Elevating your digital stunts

if you're anything like me you're really good at making all right digital doubles maybe that maybe that's unfair to assume that's not very nice
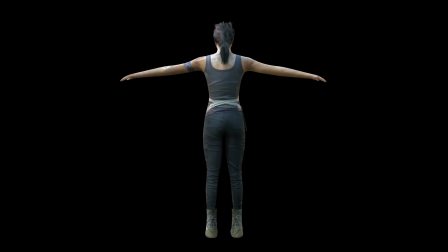maybe you're really good at making digital doubles but that kind of takes a long time anyway how do you get something like this to look like it realistically belongs
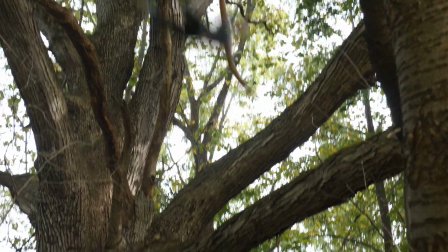in a shot that's a really good question but first let's answer the first question which is how do you get to this point in the first place do
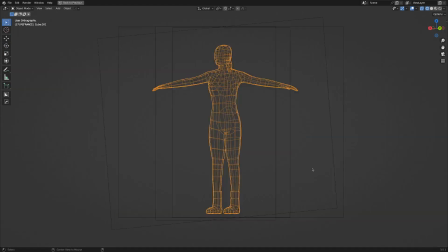you just take four pictures of a person and then roughly model a base mesh around those reference images and then project those images onto your rough base model and then give it a basic armature and some basic particle hair?
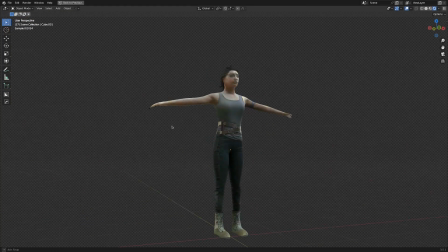Well, yeah, I feel like that's oversimplifying it a little bit, but yeah, that's basically how you do it.
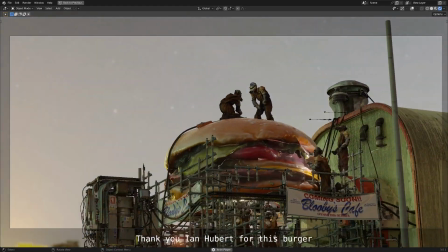The secret sauce, though, is what I like to call a CG sandwich. So here's the idea.
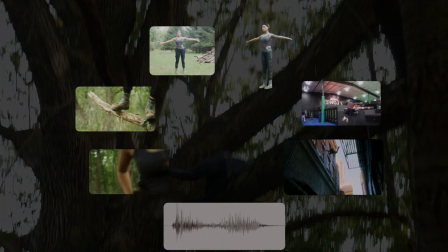We take as many elements from real life as possible. We're not guessing about anything in this shot.
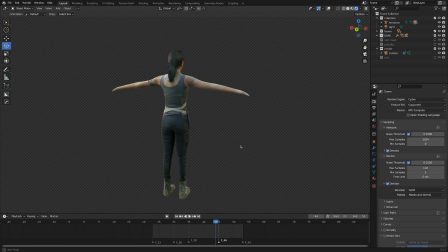And actually, if you've gotten to this point, you're already doing this because you're using real textures of a real person with real
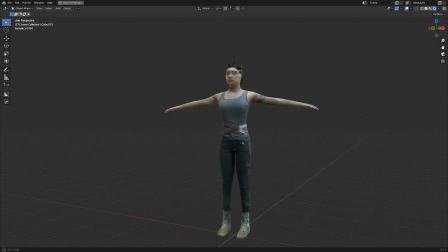details that you probably would never think to actually create if you were just doing this from scratch.
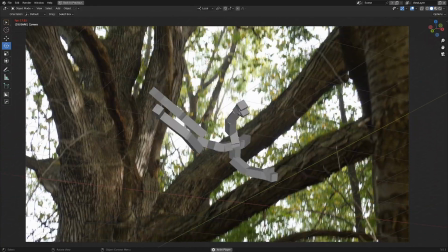But on top of textures, we've also got motion. Motion is one of the biggest things that can either sell your shot or make it totally unbelievable.
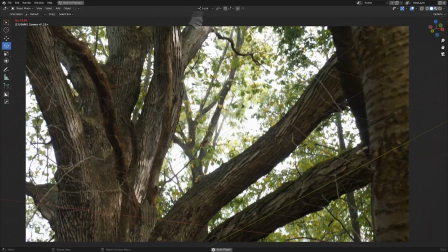And I didn't have any reference of somebody falling out of a tree and hitting a branch like this.
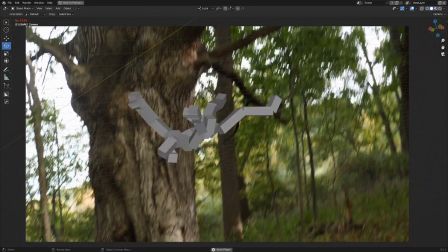If I did, we would have just filmed that instead. That's why we're doing the digital double in the first place.
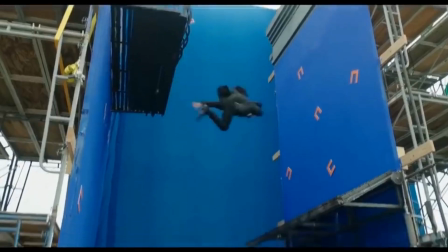But what I do have is YouTube, and the kids are putting all sorts of crazy stuff on YouTube these days.
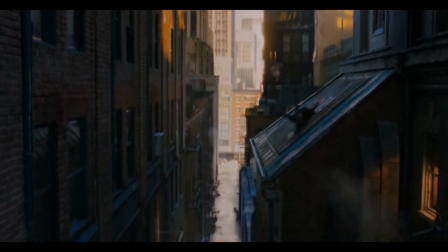One of the most useful things I found was this clip from John Wick.
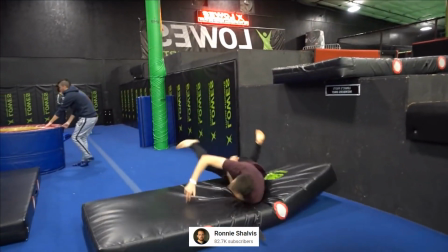And then, of course, you've got a bunch of people doing stunt reels, kind of showing off their skills, so that was really handy as well.
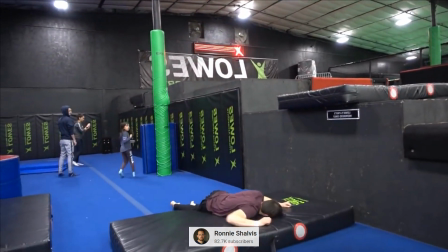So definitely don't underestimate the value of taking real videos and using them as reference when you're animating your digital double.
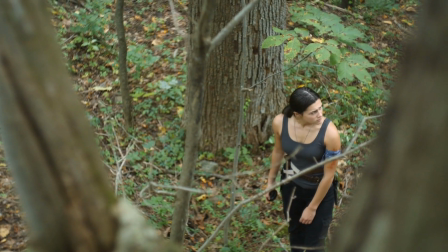Okay, another ingredient that we CG artists don't really think about that often is sound.
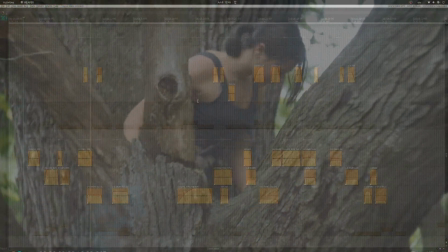And this is crazy, because you can make your digital double that is completely fake, not real, pixels, make real people sounds.
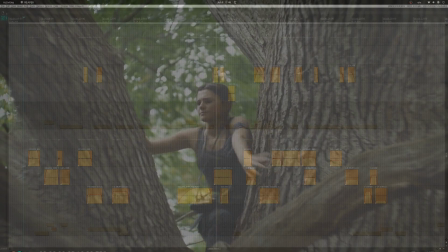If there's something that tricks people's brains, more than anything, it's sound. You can have really so-so visual effects and really good sound, and it just works.
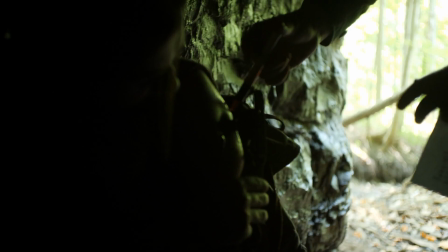So for this we just recorded our actress Lois getting hurt. I mean acting like she was getting hurt which she wasn't actually.
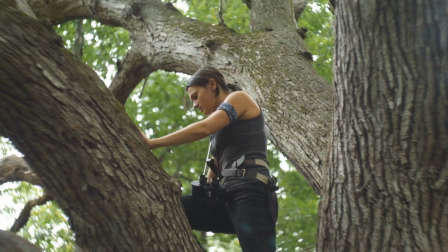Anyways that sound is one of the most impactful things about this shot. Moving on the last ingredient to our sandwich is really important.
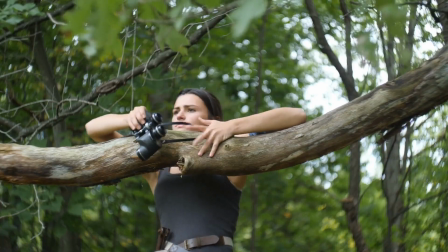Without this you'll just be holding some ingredients in your hand and it gets real slimy. It's the bread of your sandwich.
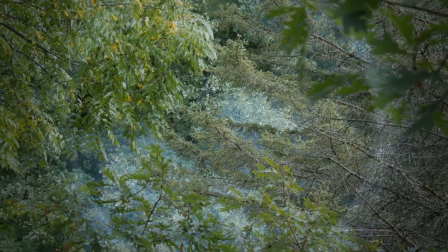Now the bread is real things that you actually shot. No CG. So some examples of that are real branches actually breaking
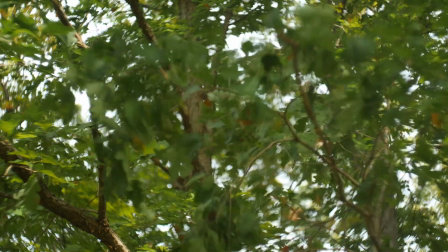A bunch of leaves that you just threw some stuff through and it's so zoomed and you can't tell it's not a person falling through them.
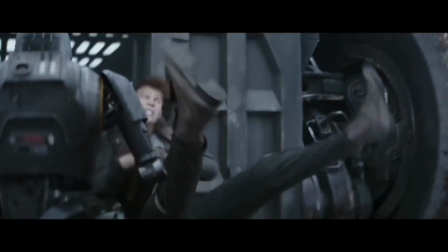And of course to sell that impact you want to get some kind of landing.
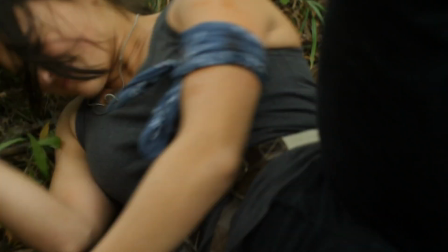This can be a close-up that way your actress only needs to fall like half a foot and that way the audience really just connects.
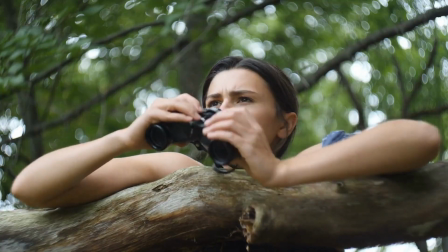Like dang that just happened. Did that? Wait how How do they- with all of those ingredients together, my
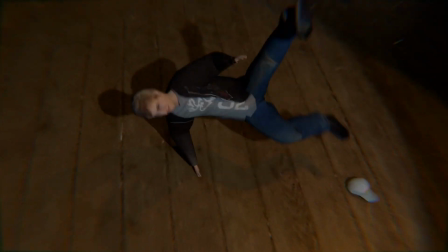last tip for this kind of shot is don't overdo it. It's really easy to accidentally make a shot last too long, or for the double to be too close to the camera,
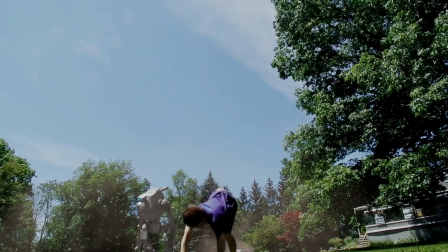or show its face really obviously, and those things can really cue an audience into, hey wait a minute, that's not real, but now you've done it,
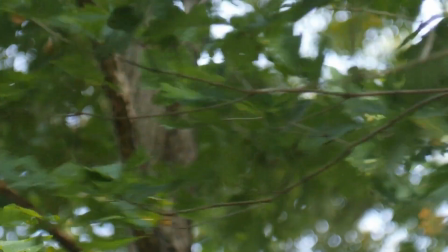you've made your so-so CG double look like it actually belongs in a realistic shot.
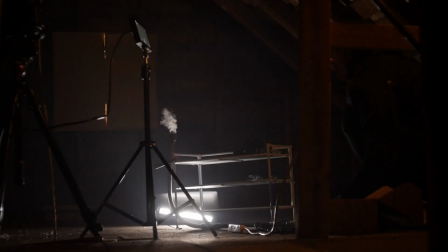Okay, speaking of using real elements in your projects,
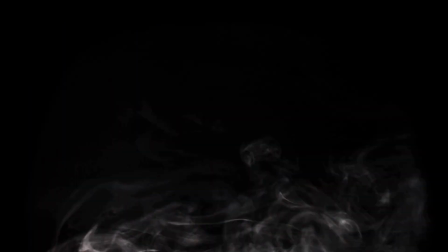I've created an asset library of looping and seamless smoke elements that I actually took real videos of.
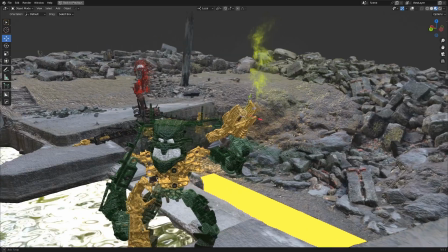These aren't simulated. I use them very frequently, actually currently using them in an animation project right now, and you can get them for free in the description. I hope you enjoy those.